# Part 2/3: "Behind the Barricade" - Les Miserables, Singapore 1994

at the scene and the turntable revolves to give the audience the exact view of the activity that's happening i
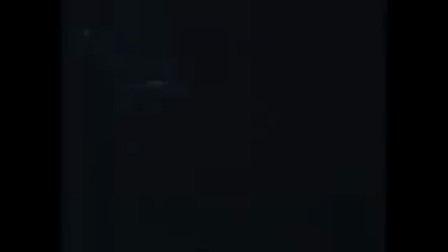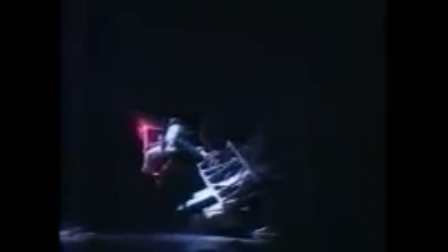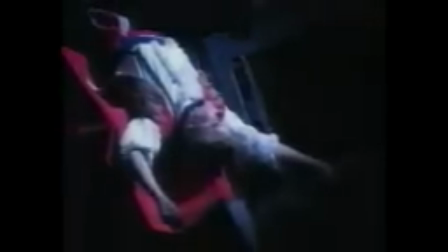think before in israel no one has really dared to go as far as we have gone into showing this kind of drama on a musical stage when you know everyone dies more or less so So, to do that, you have to have the ability to find how you can play with some other characters, for instance, the Ténardiers, who are not very funny in the novel. We turn them into funny characters.
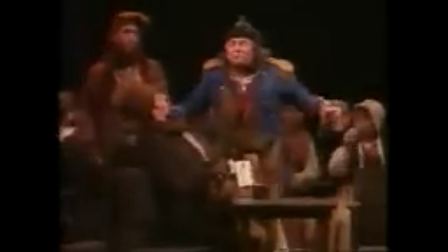5:17 Welcome, monsieur. Sit yourself down and meet the best innkeeper in town.
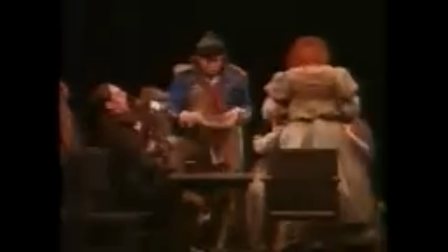5:25 As for the rest, all of them crooks, looking at guests and cooking the books.
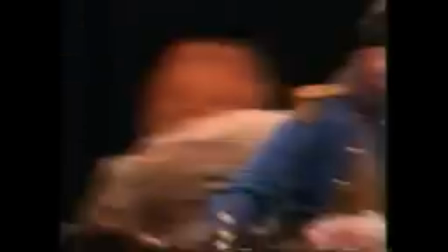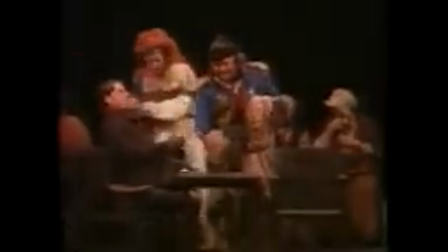They are still very nasty, very cunning, but they are also very funny. And that's how we could find a balance and have a musical on the stage, which is still a musical.
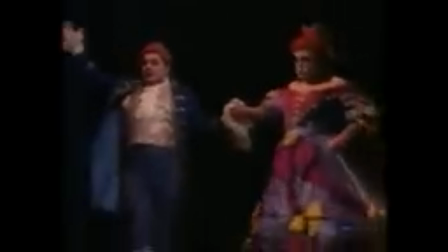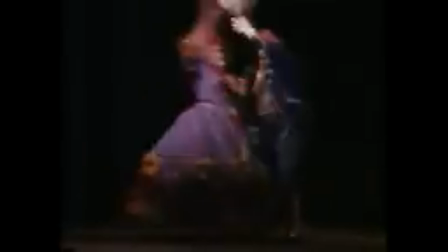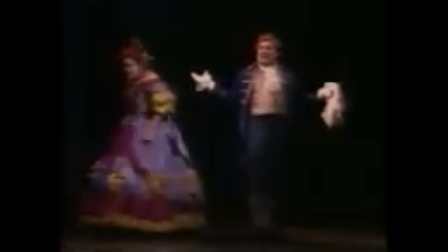6:13 This
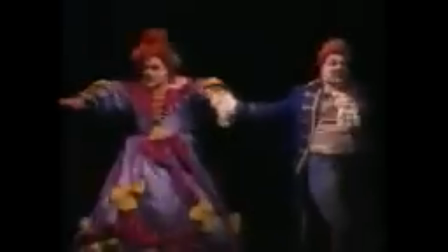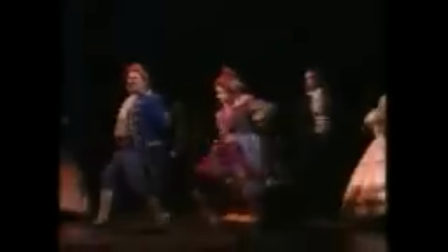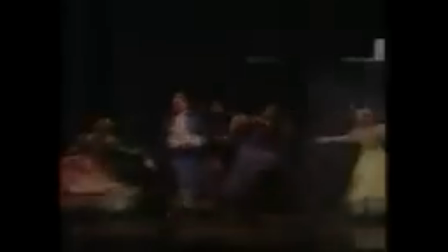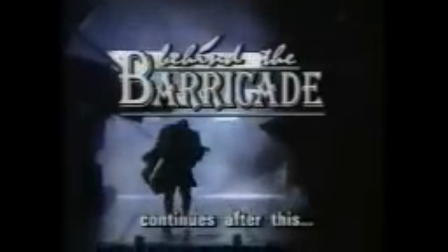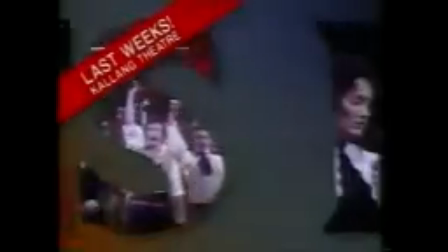6:37 is your last chance to see Les Miserables, because the world's most popular musical is leaving Singapore in just four weeks.
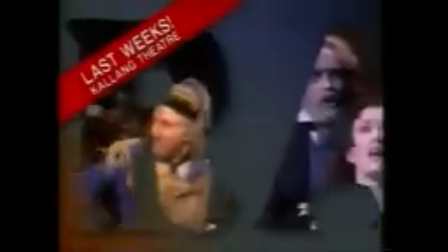6:45 Thousands of Singaporeans have shared the power and passion of this sensational $8 million Broadway musical.
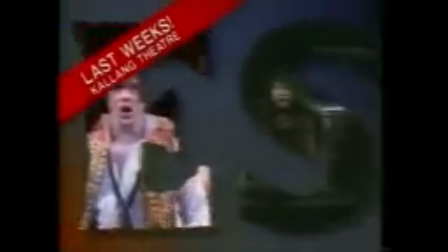6:53 If you only see one show in your life, it has to be Les Miserables. But you'll have to be quick.
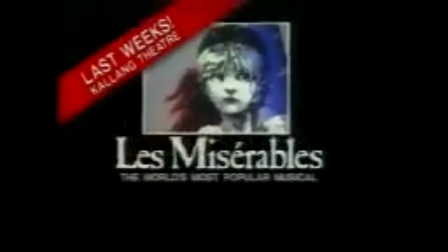6:59 For best seats, book at any cystic outlet.